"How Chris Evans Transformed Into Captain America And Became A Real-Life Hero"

It was just nerve-wracking, you know what I mean? There's a lot of responsibility with a movie like this, and it was a long commitment.
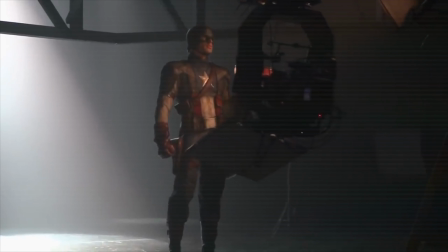5s
And you initially turned it down, is that right? Yeah. Captain America's success hinged on finding an actor that embodied the special traits of the famous character.
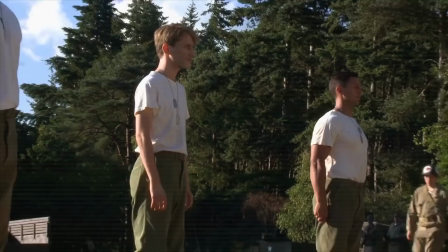14s
And Chris Evans was someone who seemed to inhabit all of those qualities the most.
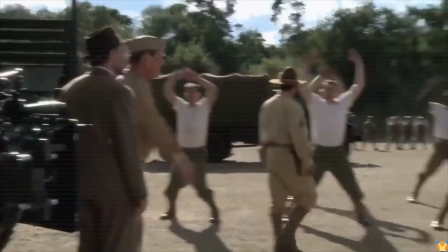20s
So everyone was in love with the idea of Chris, except Chris. Thought about it and just felt, you know, this isn't the way I want to do this. It was a big contract. It was a six-picture thing, and I say, well, I just want to take a break and maybe let this die down a little bit. A six-picture commitment, you can't do that. It's kind of strange. The more I kind of resisted, the more they kind of pursued, and eventually they offered it. Saying no, but I was saying no because I was scared. I was running from it. And it took a little bit of soul-searching and talking to a few people because I was a little tentative. And every person in my camp was saying, do this movie, do this movie. And it's kind of strange, the more I kind of resisted, the more they kind of pursued and eventually they offered it. What we're going to do, and he was like, I'll take the weekend to think about it. And to this day, it's one of the most tense weekends we had to see if he, because we didn't know what we were going to do next. But then I ended up going for it and it honestly was the best decision of my life. If you're scared of something, you should, that's exactly what you should do. You know, the decisions you don't do are the things you regret more.
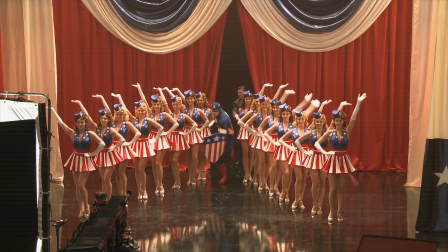83s
Spoke to how right he was for the role, because Captain America was not looking for the limelight.
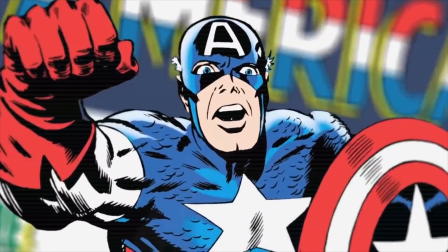90s
McFans and movie audiences got the words they were waiting to hear. Marvel's Captain America film was in production.
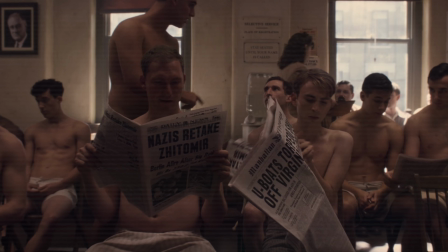97s
We're going to spend the whole first act with a scrawny version of Steve Rogers before he gets chosen for the program and undergoes the procedure that turns him into Captain America.
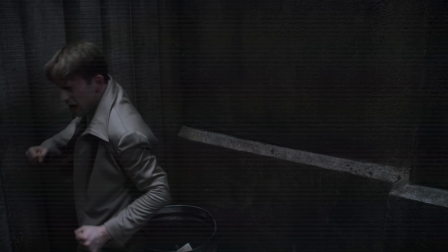105s
Marvel was confronted with a challenge. How to turn Chris Evans into a skinny Steve Rogers.
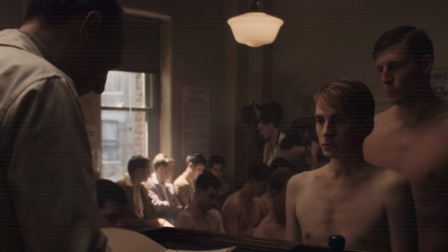112s
We knew that the movie wouldn't work if you didn't buy Skinny Steve at the top. And if that looked fake, if that didn't feel right, you would lose it entirely.
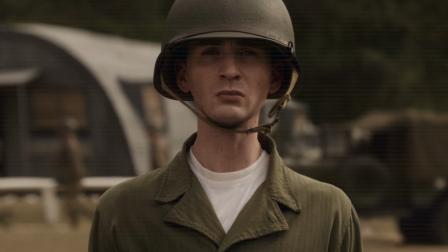120s
Once he started working out, there's no going back. And then you turn around and we're probably going to be, I don't know, 12, 13, 1400 shots.
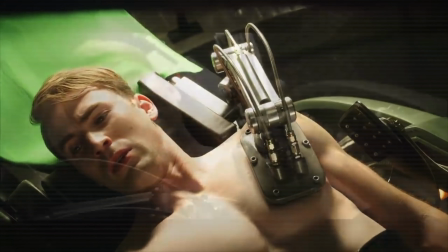126s
Taking the original photography of Chris Evans, thinning him down and just by frame by frame, painstakingly reshaping his entire body for the first third of the movie.
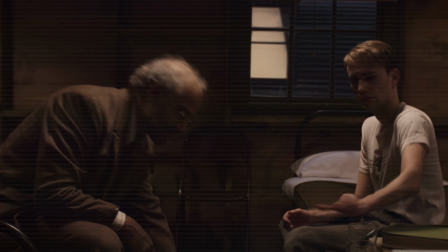135s
The goal was to make the audience fall in love with the character before he gets any muscles, before he puts on a costume, before he holds his shield. I think if you get to know who Steve Rogers is before he becomes Captain America, that's what will make for a good character.
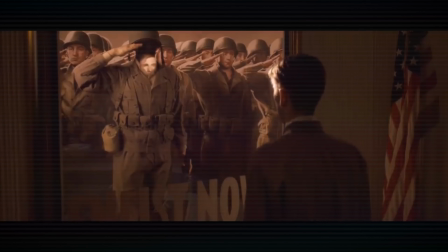147s
That's what will make a good movie. It was very important to him and it was important to us that it be him, that it be his performance, that entire section of the film, of the rebirth scene.
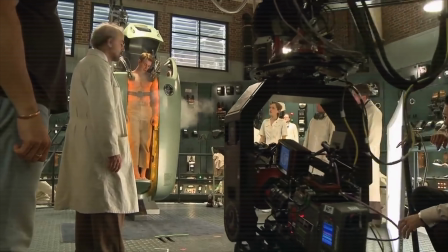156s
Chris, skinny, gets onto a table. The pot opens up, reveals the muscles. And the people I was showing to, how did you add those muscles?
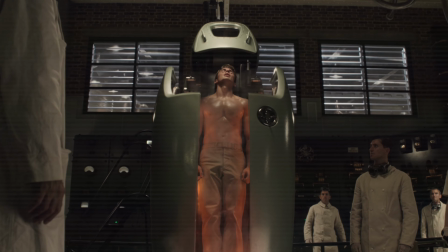162s
That was amazing. So I went, that's not the effect. The effect is a skinny version. They go, really? That is kind of when we all looked at each other and went, it's going to work.
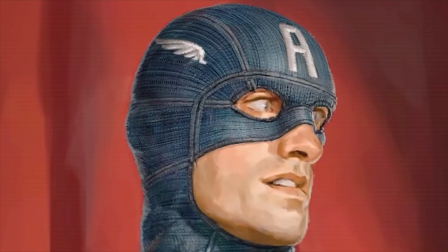168s
One of the biggest problems that we'll have is, how do we make this guy look as great as possible? Initially, when Captain America becomes Captain America, he's not released to go off and fight right away.
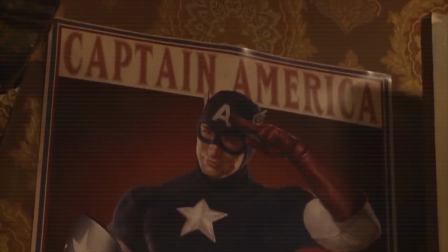177s
He's used kind of as a propaganda tool. He's in this very silly Captain America costume.
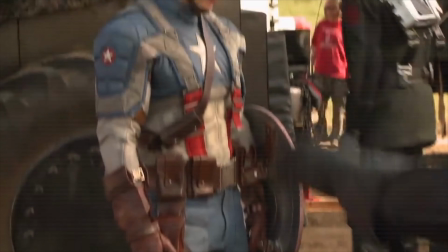182s
To try and actually get a full-on version of Captain America on screen. When we get to the final suit, you do have the stripes, you do have the red, white, and blue.
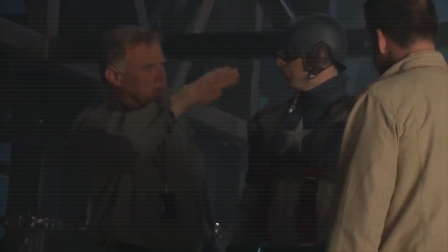191s
Stages. Obviously, there's a lot of people involved in making the suit who work very hard on it, and I think it looks fantastic.
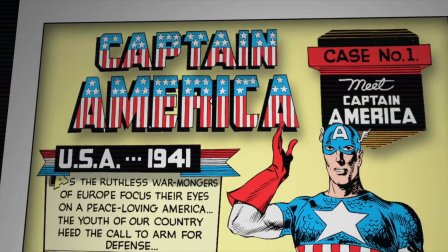197s
The origin of Steve Rogers, of Captain America, is inherently in World War II.
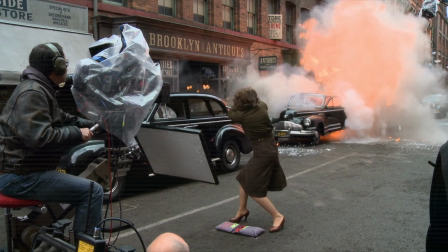202s
And I wanted to prove that you could make a period action film, have it be as exciting as a contemporary one.
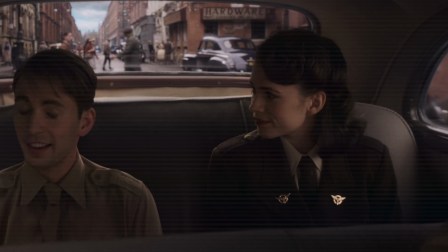208s
It was a great decision, but at the time it was controversial internally. But what was great about that is we got to spend the entire first act with Skinny Steve.
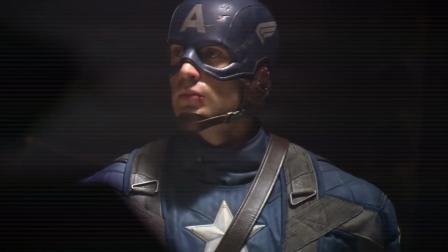215s
This was a normal guy who lived the majority of his life as a normal guy. And he's chosen because of his values and his morals and being noble and honorable.
I don't like bullies. I don't care where they're from.
When we were developing the story for Captain America, we had to use his most iconic villain, the Red Skull.
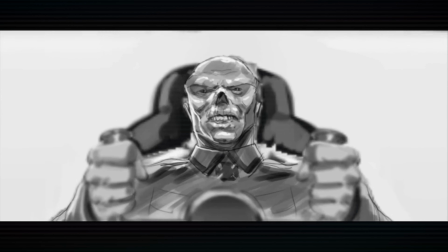231s
We wanted Red Skull to be scary as hell, and we wanted people to take him seriously. And the first name that came up was Hugo Weaving.
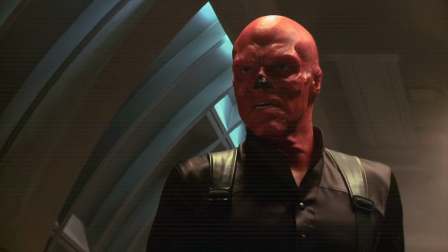237s
I still give a performance with this prosthetic on his face. The character I play is called Johan Schmidt.
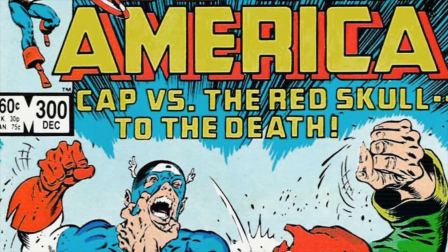242s
He's interested in Norse mythology. He's interested in terrible possibility.
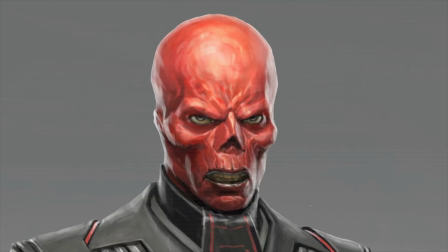246s
The Schmidt you see at the beginning of the film actually looks a little bit like me.
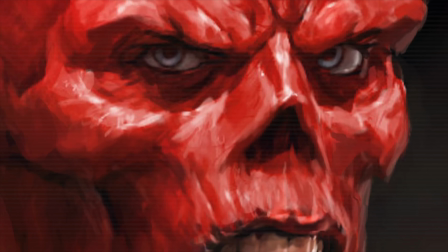250s
The minute Hugo was cast, we knew we were on our way to having a great, real, scary villain.
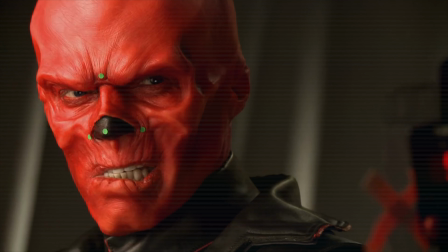255s
Once we had Hugo Weaving and starting the sculpt and finding out what we can get out of it, instinct was to not be too extreme with the red scar mask. It looks fantastic. Everything that the military does in the Marvel Universe after that is an attempt to recreate the super soldier.
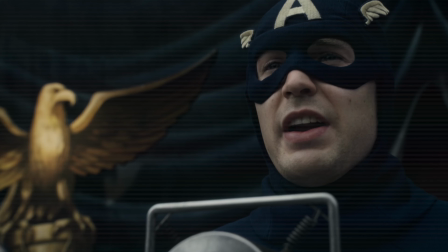270s
Marvel in general, they know what they're doing. So in the end, I was so excited. If Captain America's an icon, then the shield is the icon of the icon. And it is always the challenge of our movies to bring that two-dimensional image to life in a three-dimensional film.
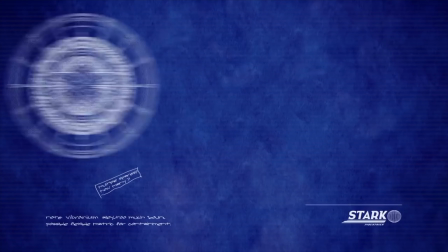283s
They have so many different shields in this film. For just a circular shield, we had six different sizes, we had different depth. We had the heavy shields for the shots where I need to block myself or it's going to be a close-up. We went through various metal spinnings to try and get the correct shape.
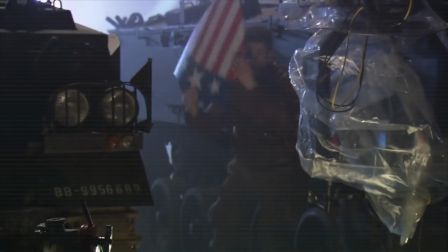297s
We had to get this so it hugged Chris's body. It's this nice shiny metallic. And then we'll use no shield at all every now and then.
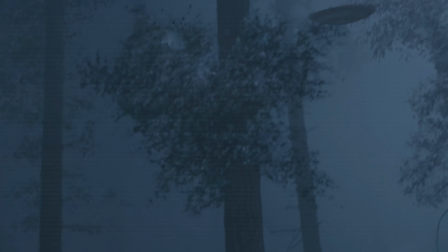303s
Every now and then we'll have to do a shot where I have to throw it and they'll just CGI it. We tried some practical stuff where he's throwing a rubber shield.
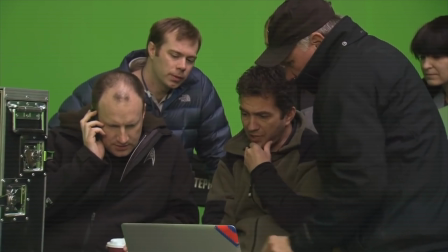310s
Forms every time and we're always making sure not to make it look like a frisbee not to make it look like a boomerang But always
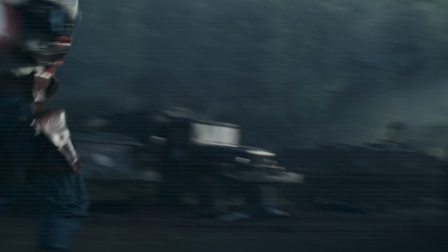315s
giving it sort of a special arc so that it moves in a particular way it bounces off of things the last element is
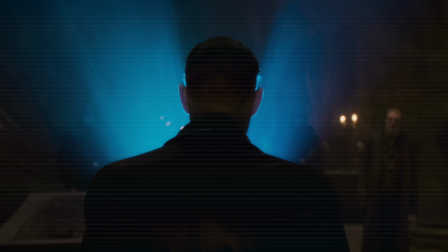324s
Working on it we started realizing that it could play across other films as well We knew what if that's where it came from so we added sort of a Norse overlay mythology to it to suggest where it came from how it got he finds his way to earth from the beginning of the
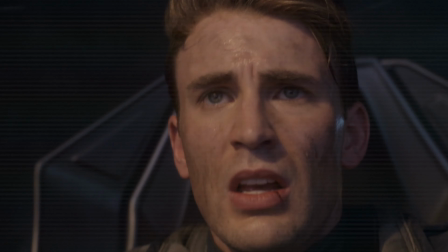336s
Avengers movie That would be a hell of an artifact for him to go after and find, leading to a sacrifice and to a noble act on Steve's part that causes him to be lost.
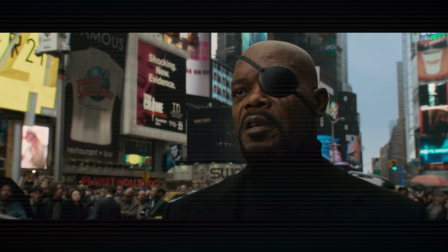345s You've been asleep, Cap, for almost 70 years.
That had been a dream scenario for many, many years.
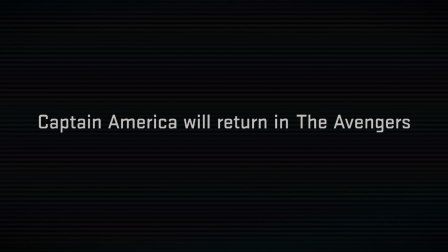352s
And because Iron Man worked and was so successful, they said, what do you have next? You want to do it like that? Great. Do that. And we said, holy mackerel, this is going to happen.
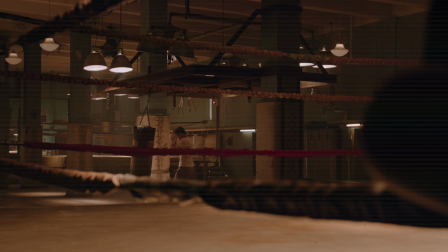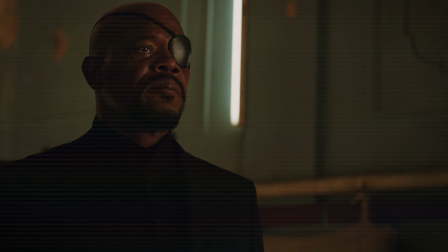365s Trying to get me back in the world. Trying to save it.
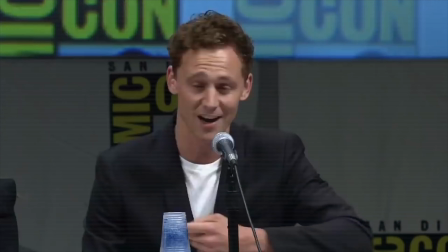369s
In 2010, Marvel went to Comic-Con to unveil to the fans a first look at footage of Thor and Captain America.
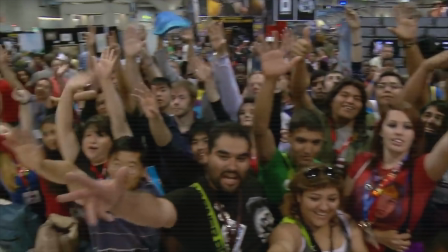377s I could do this all day.
But fans had no idea what else Marvel was about to reveal.
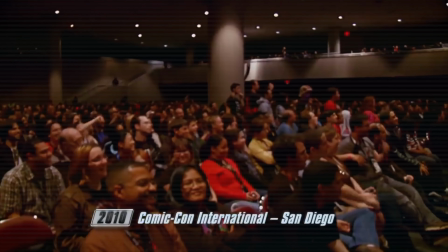382s Do you mind staying a few more minutes for just a second? There is one more thing. This is the Avengers.
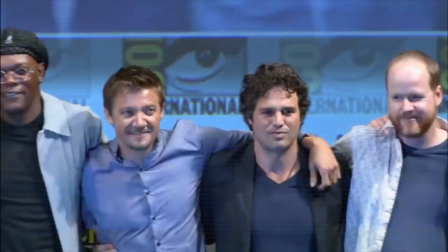388s
Casting was enthusiastically supported by excited fans, and production was finally ready to begin.
Gentlemen, you're up.